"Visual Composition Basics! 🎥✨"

Hello and welcome back to the StudyTube project. I'm Laura and I'm a digital media student.
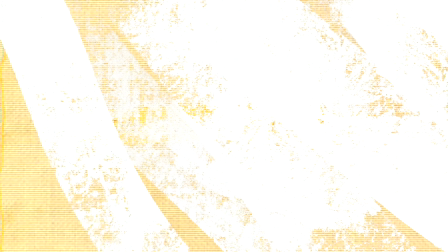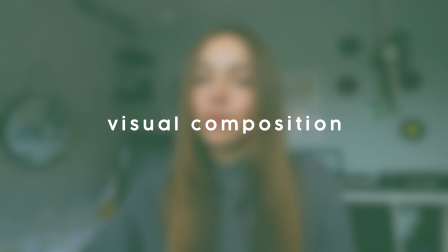(0:11)
Today's video is all about visual composition, which is a really important topic in terms of photography, film, design, anything, to be honest. It's a really important part of media. I'm going to just run over the basics with you so you can understand how important correct and incorrect framing can be. We're going to begin with dimension. This is particularly relevant in filmmaking. Effective dimension allows us to have a sense of scale within the content. For example, we have the X, Y, and Z axis, which I'm sure a lot of you are familiar with.
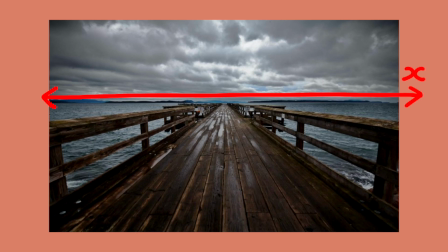(0:42)
The X-axis is the horizontal line of the image. This can also be referred to as the horizon line.
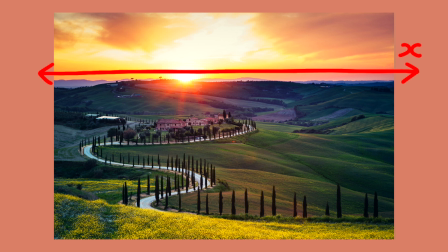(0:49)
This specific axis is very important as it either allows us to see the frame in a realistic way that has visual harmony,
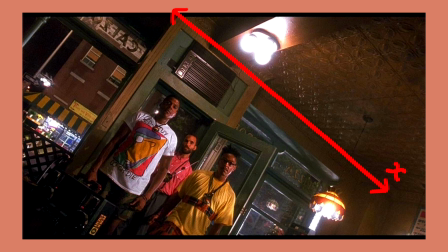(0:56)
or it can be manipulated in shots that use Dutch angles, which are like this on screen. These angles are usually used in horror films or dramas, or when the director just wants to create a sense of disorientation and alter the preferred reading of the audience.
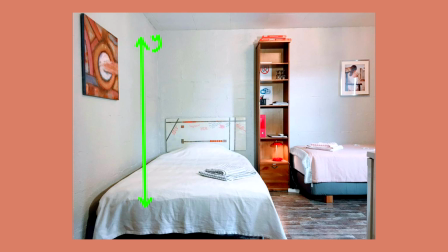(1:11)
The Y-axis is the vertical line of the image. Again, this can be used effectively by directors to change the perspective of the audience.
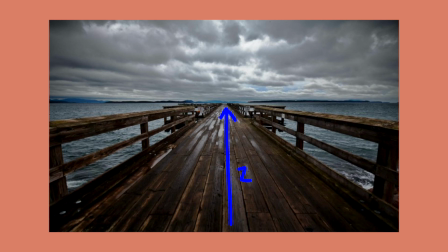(1:20)
The Z-axis can be formed in many ways, from train tracks to corridors to streets.
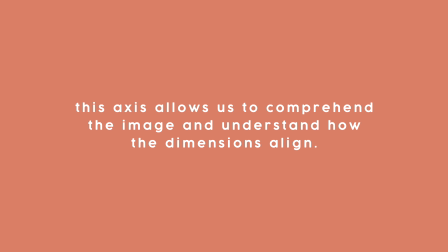(1:25)
This axis allows us to comprehend the image and understand how the dimensions align with one another. This brings me on to relative size.
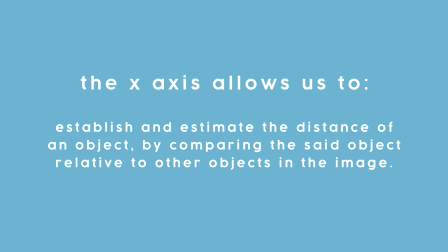(1:33)
The use of the Z-axis allows us to establish and estimate the distance of an object by comparing the said object relative to other objects in the image. For example, if you're walking down a corridor, there is a clear leading line in front of you.
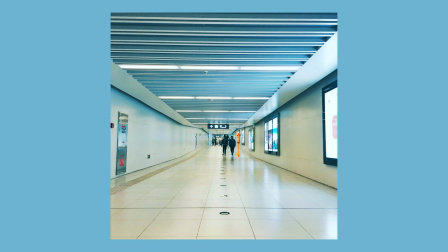(1:46)
If someone else is at the end of this same corridor, they immediately look a lot smaller to you due to the depth and the distance.
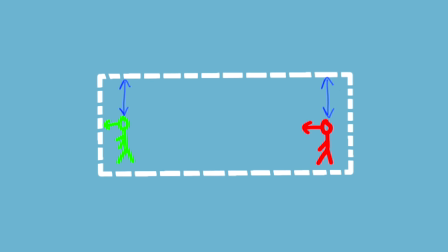(1:53)
But if you were to zoom out of that image and measure that person in relation to the corridor size, you see that they were actually a similar height to you.
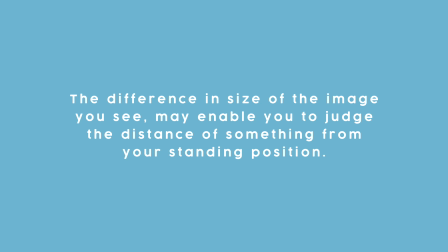(2:01)
The difference in size of the image you see may enable you to judge the distance of something from your standing position. The Z-axis also creates a distinction between a flat and a deep image.
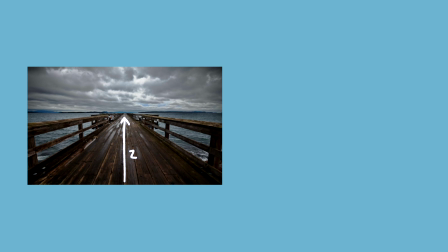(2:12)
As you can see on the left, there is a clear Z-axis, which means this is a deep frame, as we're able to distinguish depth and relative size within this image.
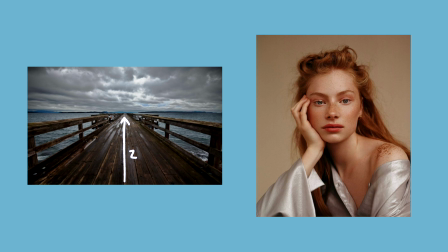(2:19)
On the right, you can see a flat frame. There is no clear Z-axis here, meaning we miss the depth of this image. Both flat and deep frames can be used effectively within filmmaking or photography to establish a scene or carry a storyline forward.
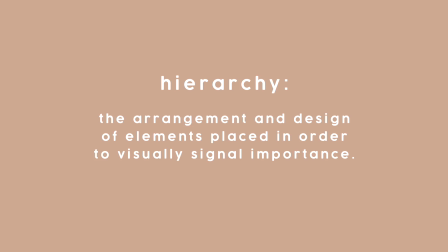(2:34)
Scale and hierarchy. Hierarchy is the arrangement and design of elements placed in order to visually signal importance. For example, I am in this frame right now, and if I wanted to add something that said subscribe, I would put it at the bottom of the frame. This keeps the focus of the frame on the subject, which is me. However, if I decided to add this title in the center, see how your perspective or your focus changes. Now that this title is as large as my face, your focus changes and this undermines the subject of the image. This is because in every visual there is a hierarchy of what is important and they are placed accordingly by the photographer or the designer.
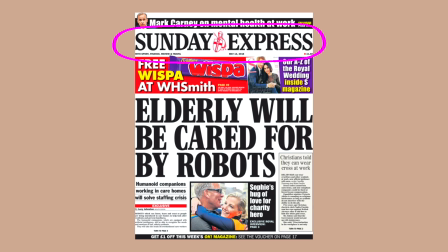(3:12)
For example, when you look at a newspaper, the title of the newspaper and the headline are a lot bigger than the cell lines. This is because the graphic designers want your attention to be brought to what's most important and ultimately what will generate more sales.
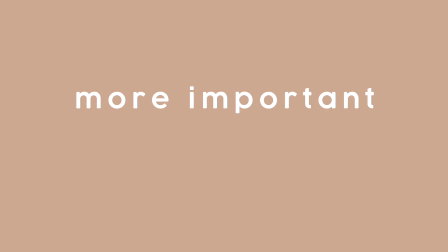(3:25)
So you might make a more important element bigger and a less important element smaller and fainter. This applies to cinematography too. If you have a protagonist in the frame, you want them to be at the top of the hierarchy.
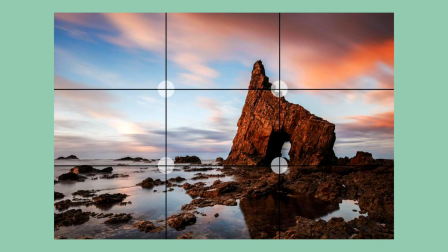(3:38)
Moving on to the rule of thirds. This is a composition technique in which an image/visual is divided evenly into thirds. It is a guideline for composition that suggests placing key graphic elements along vertical or horizontal lines, which therefore divide your image into thirds. According to this rule, the subject should be placed on the power lines/power points of the image.
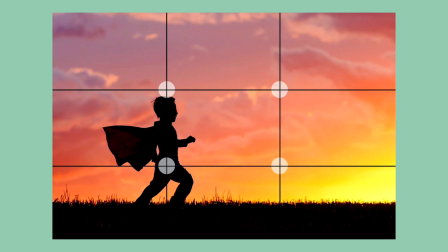(4:01)
Power points are where the lines intersect, and these are usually where the most striking part of the image is placed, as its placement draws more attention to the audience. Positioning your image. When choosing to position your image, pay attention to your subject's eye line or the direction that they are facing. It is usually best if the subject is looking across the frame, as this makes for a more visually pleasing image.
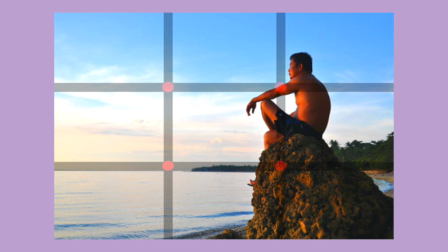(4:23)
For example, if the subject is looking towards the left of the frame, place them on the right power line where possible, and vice versa.
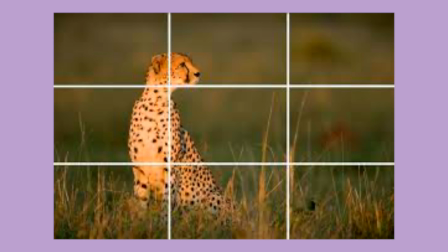(4:30)
If the subject is looking towards your right, place them on the left power line. Another important factor here is how the subject's relationship with the background is created. The background is just as important as the foreground, so choosing how to position your image according to these factors is really important.
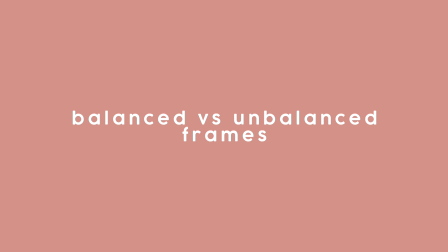(4:46)
This brings me on to balanced and unbalanced frames and the difference between the two. A balanced frame is when on either side of the image there is equal visual weight or information. Your attention isn't necessarily drawn to one side of the image.
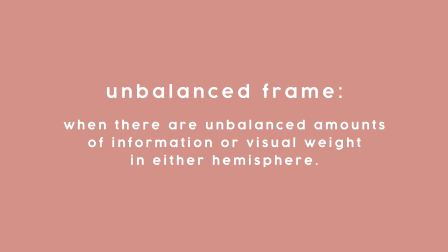(4:59)
On the other hand, an unbalanced image is when there are unbalanced amounts of information or visual weight in either hemisphere of the image.
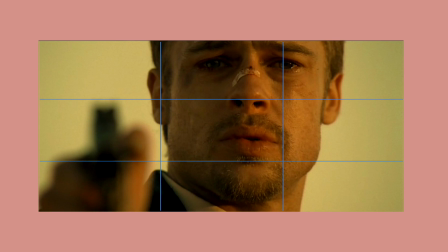(5:07)
To show this visually to you, we have a close-up image on screen where the subject is placed slightly towards the right with his right eye on the power line. On the left power line, we have what looks to be a gun. The image is balanced here as there is clear visual harmony. We don't feel unsettled with this image and we can clearly understand what is taking place.
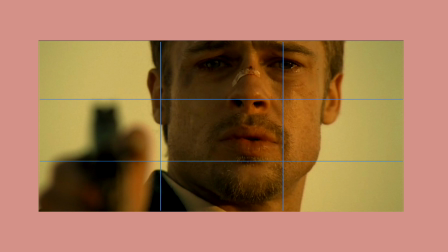(5:27)
Also here, to go back to my earlier points, this is mostly a flat frame. There is obviously a sense of depth with the use of composition, however there is not a clear leading line that allows for relative size.
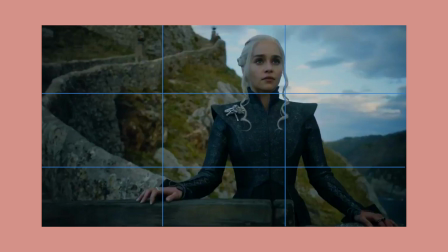(5:38)
Another example of a balanced frame is this one from Game of Thrones. Daenerys is placed towards the right and is looking across the frame. There are again equal amounts of visual weight across either side of the image and we're not distracted by either one.
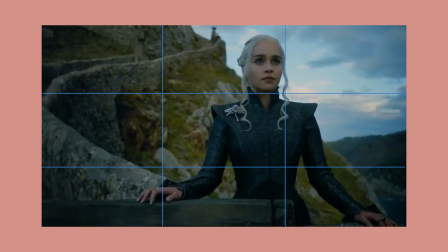(5:52)
In comparison to the last image though, this frame is deep due to the leading line we can see in the background. This gives us a sense of depth. For example, if we put small lines across the wall and then compare them, we see that it gets smaller, meaning that we're able to interpret the depth and the distance of the image. Okay, so this is where I'm going to leave today's video. I hope that it gave you a little bit of basic information about visual composition. I will link a few resources in the description box if you want to go and learn a bit more about a specific part of this. I will also link my social medias and my podcast in the description box if you want to keep up with me. Anyway, thank you very much for watching and we will see you very soon.